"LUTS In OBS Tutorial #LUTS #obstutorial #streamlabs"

Hey, what's going on, everybody? My name is COVD Technician, and I'm going to be giving you a quick tutorial on how to use different types of LUTs to create a unique color profile for you during your live streams. So, without further ado, let's get into it.
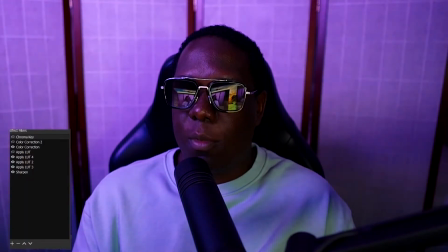(0:13)
As you can see here on my right-hand side of the screen, I have my chroma key, my color correction, and about 5 LUTs on the screen with a sharpening filter.
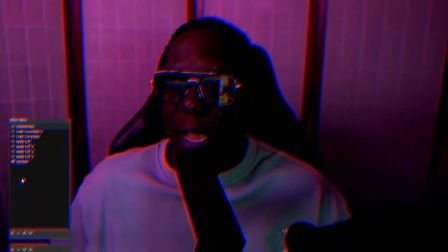(0:21)
I'm going to turn off everything on my camera. I have to first adjust my lighting.
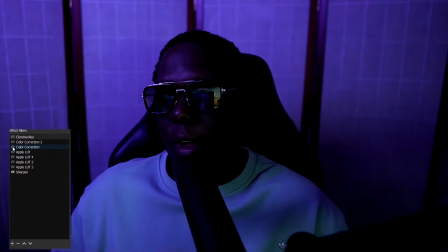(0:29)
Now I do that with all my color profiles. So I have color correction here.
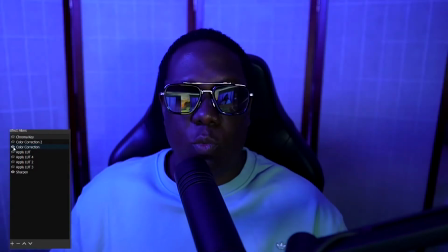(0:34)
So let me see. I'm using the color correction 1, and what that is, I'm adding the gamma,
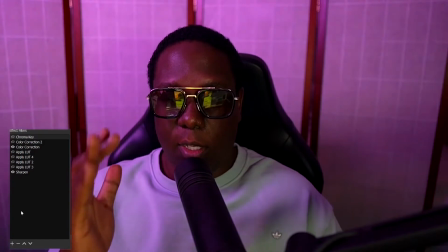(0:42)
contrast, brightness, and saturation based on the color profile on my camera, and I'm using a S-Log color profile on my camera.
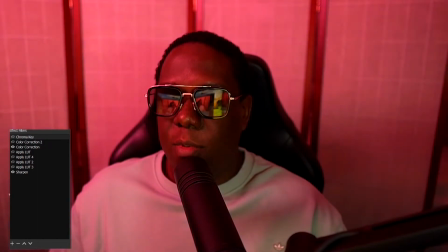(0:49)
Now we get to the LUTs. Now I'm using 1, 2,
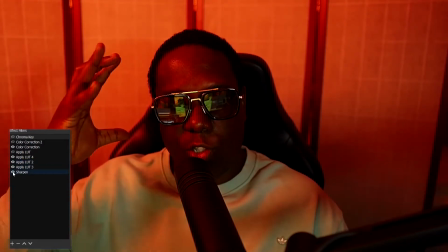(0:55)
3 LUTs with a sharpening filter just to sharpen up any of the edges outside or inside the bokeh effect.
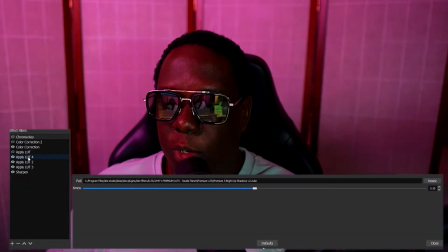(1:04)
So the first LUT I'm going to show you here. 1, 2. So turn this LUT off.
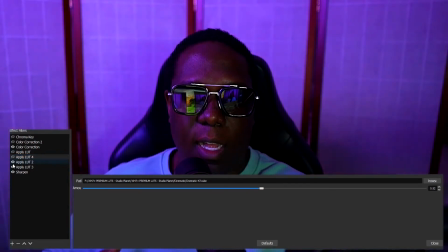(1:10)
Now this is a LUT that adds a lot of contrast to my image.
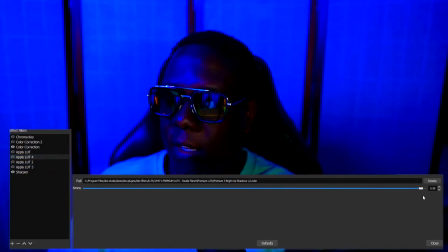(1:15)
Now this is it at 100%, and this LUT is called, from a Studio Planet package, it's called Brighten Up Shadows.
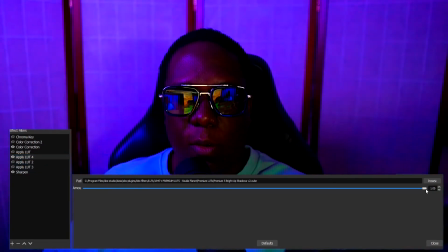(1:22)
So I use it to brighten up my shadows. So at the LUT at 100% is too much.
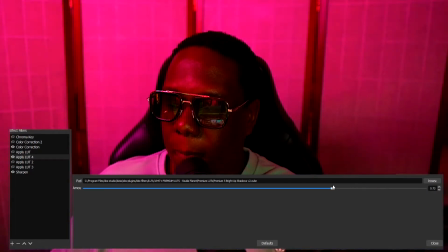(1:27)
So what I normally do is I just bring it down a little bit. Usually I run all of these at around 50%, right?
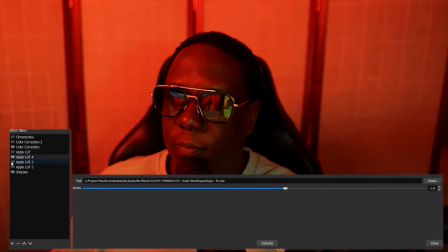(1:34)
Layering like Photoshop. So the second one is a LUT called Studio Planet Rogue number 49. Now I like this because it just adds a little bit of detail in it,
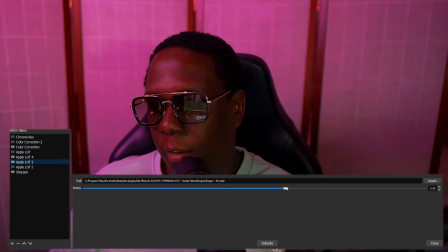(1:47)
and it kind of just brings down a lot of the colors, right? So I kind of like this LUT at around
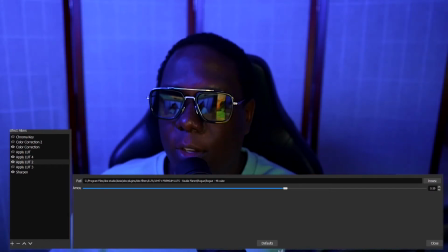(1:58)
59, right? So I use this as 59. Now the third LUT I use is called Cinematic 47.
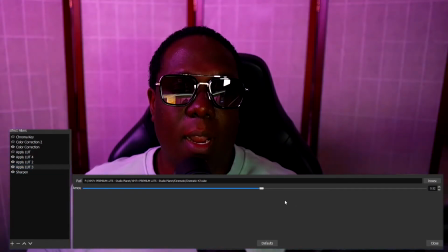(2:05)
So when I add this, okay, now it gives me my contrast, it gives me my highlights, the shadows.
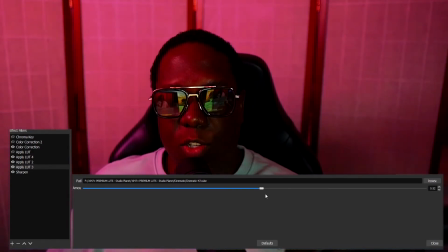(2:14)
It makes the image look really nice.
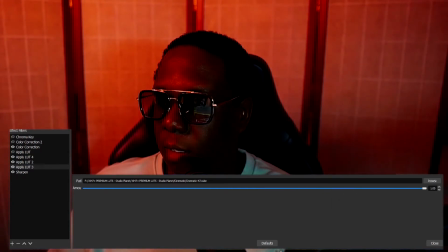(2:17)
Again, this is the third LUT at 100%, which kind of looks okay, but it looks like it's a bit much.
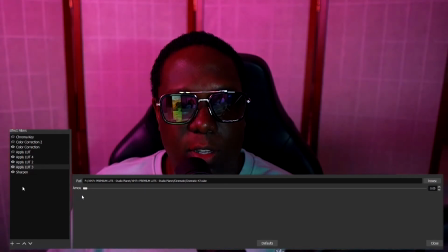(2:24)
And this is what it looks like at 0. So normally what I do with this, I use this to just bring contrast and depth back into the image.
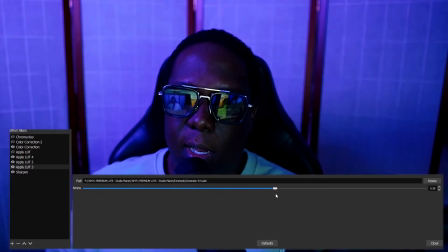(2:32)
And now we're done. So I'm going to show you again with the color correction on, and just take the LUTs off.
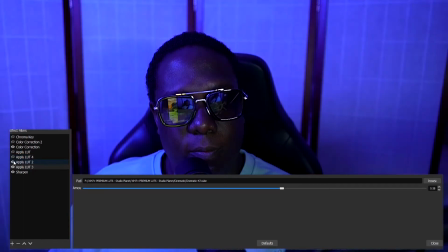(2:40)
So this is with all of my LUTs off, and this is with all of my LUTs back on.
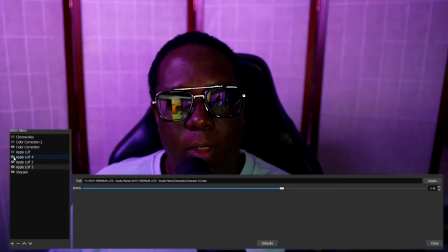(2:45)
1, 2, 3. And the reason why I use this, and I know a lot of people who do content say don't use LUTs,
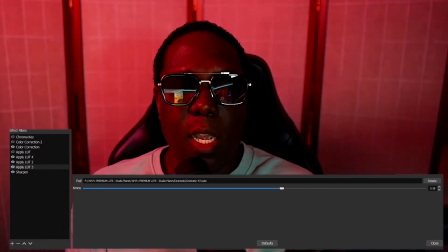(2:54)
you don't have to do it. The reason why I use them is because I want to create a unique color profile for my live streams that's different from other people. In order for me to do that, I layer my LUTs to give me that unique color instead of just using one LUT.
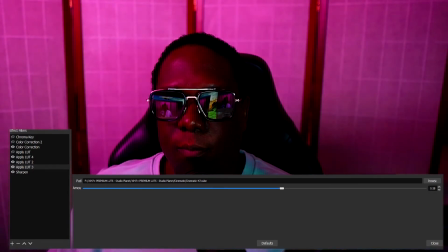(3:08)
Because if I was just to use one, okay, it still looks good.
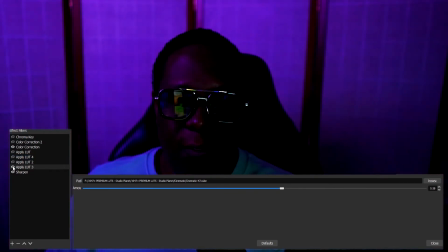(3:13)
In my opinion, it still looks good because I definitely need my color correction. It still looks good.
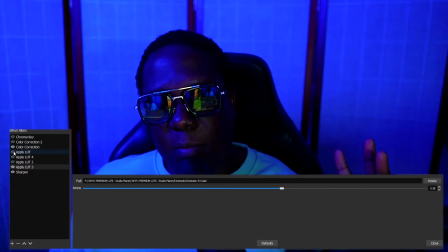(3:19)
However, there's a lot of highlights, blowing out. It's a little bit too colorful, a little bit too punchy.
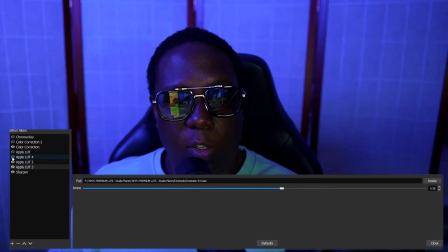(3:24)
Enough to just use 2. It still looks good. But for what I like, I use this third one.
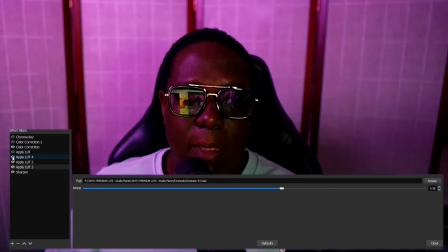(3:31)
And that balances everything out.
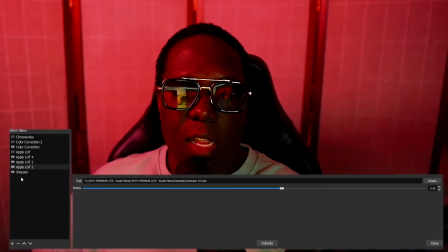(3:34)
And my suggestion for people when it comes to using OBS is to get comfortable using multiple LUTs to layer the color profile that you want, to get the color that you really like and that you really enjoy, and make it unique for yourself. So anyway, I just wanted to give you guys this quick tutorial. I hope it helps. If you like what you heard, like what you see, like and subscribe. Catch you guys on the next one. Thank you, peace, and good night. Till next time. Goodbye.